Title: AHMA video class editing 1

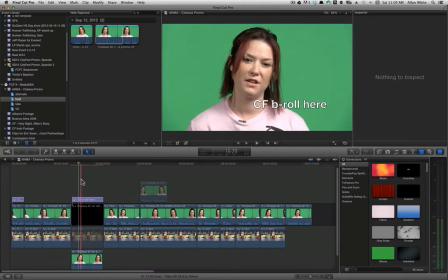(8:16)
And in this case, there's a section here where she's not looking at the camera, she was reading some script. This is what we call voiceover. We call it VO for short. So VO or voiceover. That's where it says CF B-roll. What that means is compassion first B-roll.
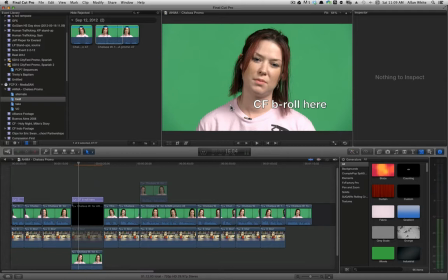(8:33)
Now there's two kinds of footage, and we covered this in class earlier. Two essential groups of footage. There's interviews and there's everything else. Now that's obviously a gross oversimplification, and there's other kinds. But for B-roll, what we mean is it's funny, these really old film things.
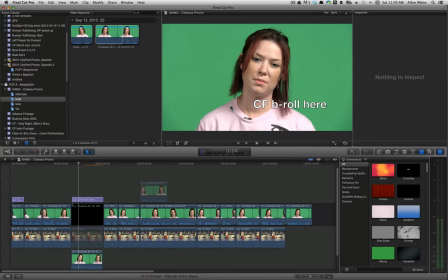(8:51)
When we say tape something, well, we don't even use tape anymore. We're talking about magnetic thing, or record something. Well, that used to be the record. That was this round disc that we don't have anymore. So we've inherited all these terms. So B-roll is one of those terms. So B-roll is basically everything that's not interviewed. So we're going to show some other stuff from another project here.
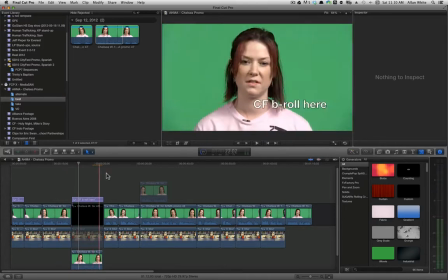(9:09)
And in a minute, I'll grab that and pull that in. Okay, so what I've done is I have a technique where, okay, I have a bunch of shots.
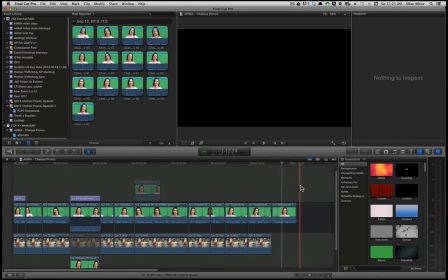(9:17)
Let me show you an example. Okay, what I was trying to say is we're trying to get to like a rough cut with an assembly edit.
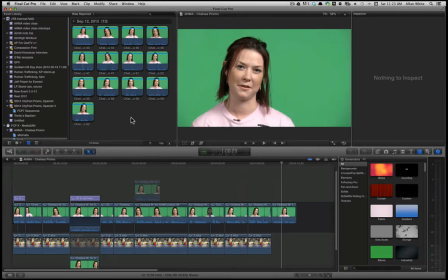(9:24)
Now, one thing you'll notice, like if you're doing an interview, so today, hey, we're doing an interview, let's talk about interview.
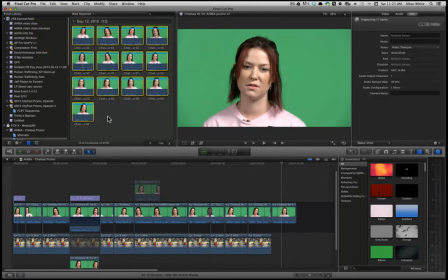(9:29)
Here's all the clips that I kind of potentially want in this piece. Well, basically, let's say I just kind of throw them in here.
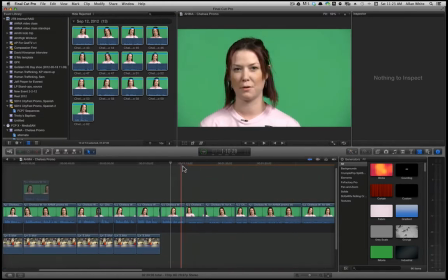(9:36)
Boom. Okay, well, if you'll notice, let's see, let me close this window, get a little more space.
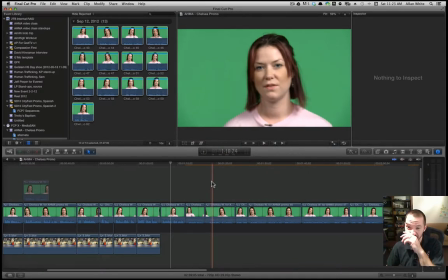(9:44)
Got to watch those X's as they're killing us earlier. All right, you'll notice, like, hey, she's kind of all at the same angle.
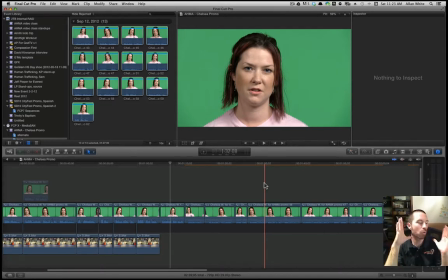(9:50)
Now, like, she's kind of right at the same cropping, So one technique that I'll do is
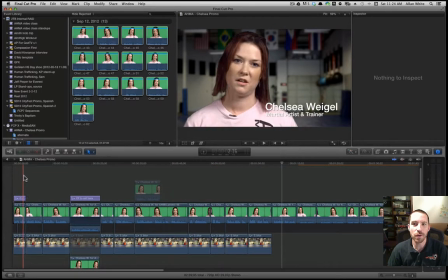(9:56)
And you'll notice here is I've kind of zoomed her out and then zoomed her in, then zoomed her out a little bit,
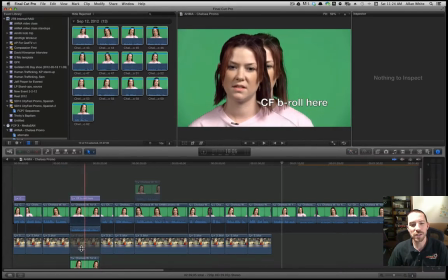(10:03)
zoomed. Oh, hey, there's two of her. Where, Chelsea? That's what was going on.
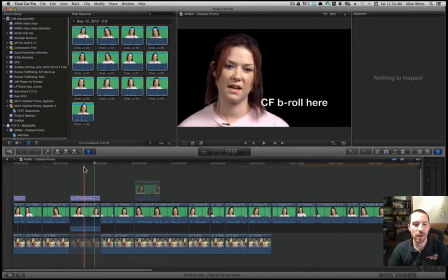(10:08)
It was black before. Okay.
So anyway, here we're back to the voiceover Provides again. aftercare services.
That's it. So, but again, then the next clip, which you won't see her for this one. The next clip, you see her close.
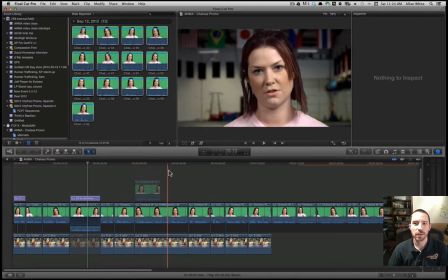(10:18)
The next back. The next close. Now, the human mind, and then here's one where she's really close.
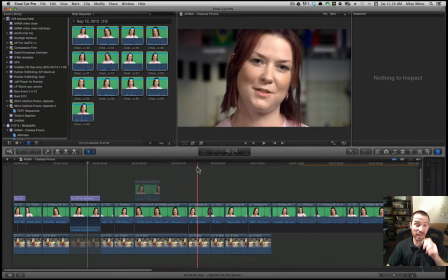(10:25)
Now, the human mind can handle. There's a really good book called, I think it's In the Blink of an Eye, by Walter Murch, who was a famous editor. He cut Jarhead and Apocalypse Now and The Conversation.
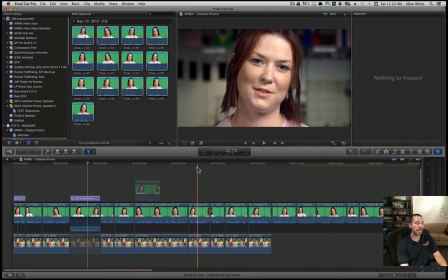(10:41)
So, back in the 70s, he was doing a lot of really, really great work. But he wrote a really good book on editing that I read when I was trying to learn the craft of editing. And he talks about how the edits work, like they make sense and they are harmonious to watch because of the way our mind works.
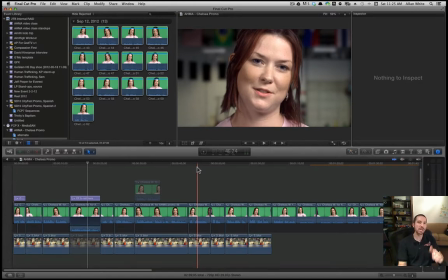(11:00)
Like our mind is totally comfortable with seeing a hard cut between two scenes. Like what's a little weird is when they're like the same.
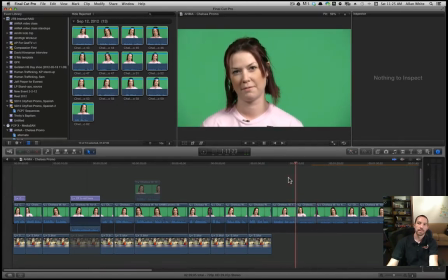(11:08)
So like let's watch this.
And help improve their quality of life. I'm currently testing for my black belt.
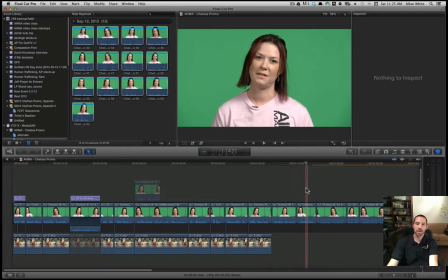(11:14)
So kind of weird, right? Now part of it is because the audio was different and we haven't trimmed these clips yet. But if you kind of see where if they're kind of the same distance, the same size, then it's a little awkward. It's kind of like, oh, why did that person's head just do this?
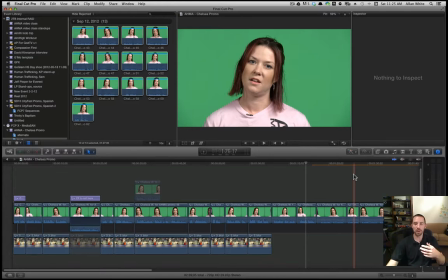(11:31)
You know what I mean? So like sometimes people will they'll put like a dissolve between two clips, and that doesn't even like this.
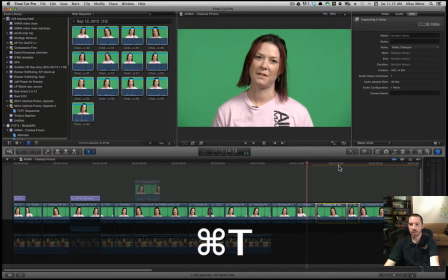(11:37)
Watch this.
Black belt.
Let's see here.
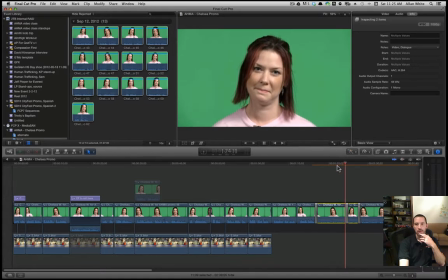(11:42) Out of the dojo and into the real world. My name is Chelsea White.
Didn't quite do it.
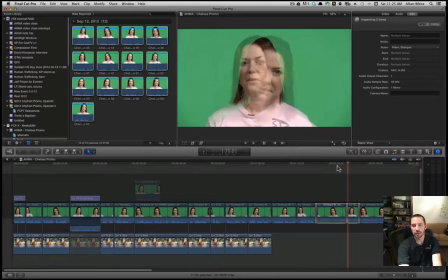(11:48)
Sorry. So I want you to see it here. Maybe it's still thinking about it.
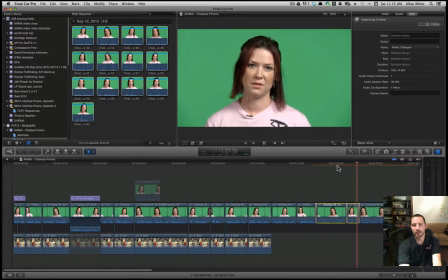(11:53) My name is Chelsea Weigelt, and I'm 28 years old.
Yeah, anyway, it's still catching up. But basically, by blurring the two between, that's not an effective edit. So I'm kind of showing you what not to do.
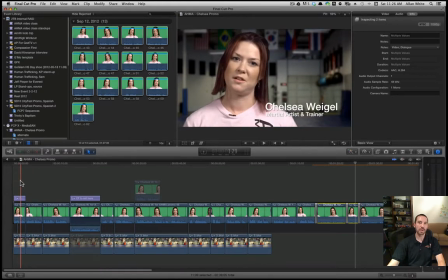(12:04)
So what I did was, we mentioned earlier, back, close, back.
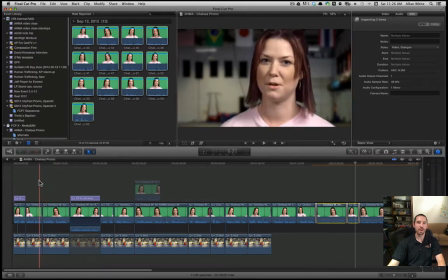(12:10)
That one's not as big of a difference. There's some. Let's see how that works.
Hi, Academy of Martial Arts.
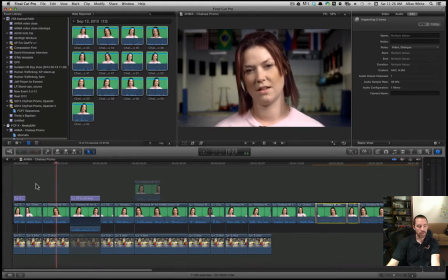(12:15) Over the last few years, I've learned some very valuable skills. And now it's time to take them out of the dojo and into the real world.
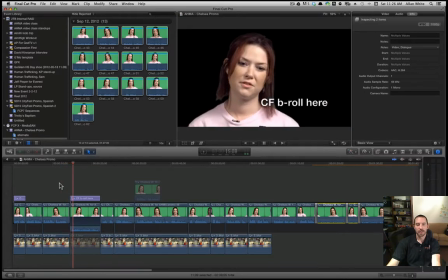(12:23) Compassion first is...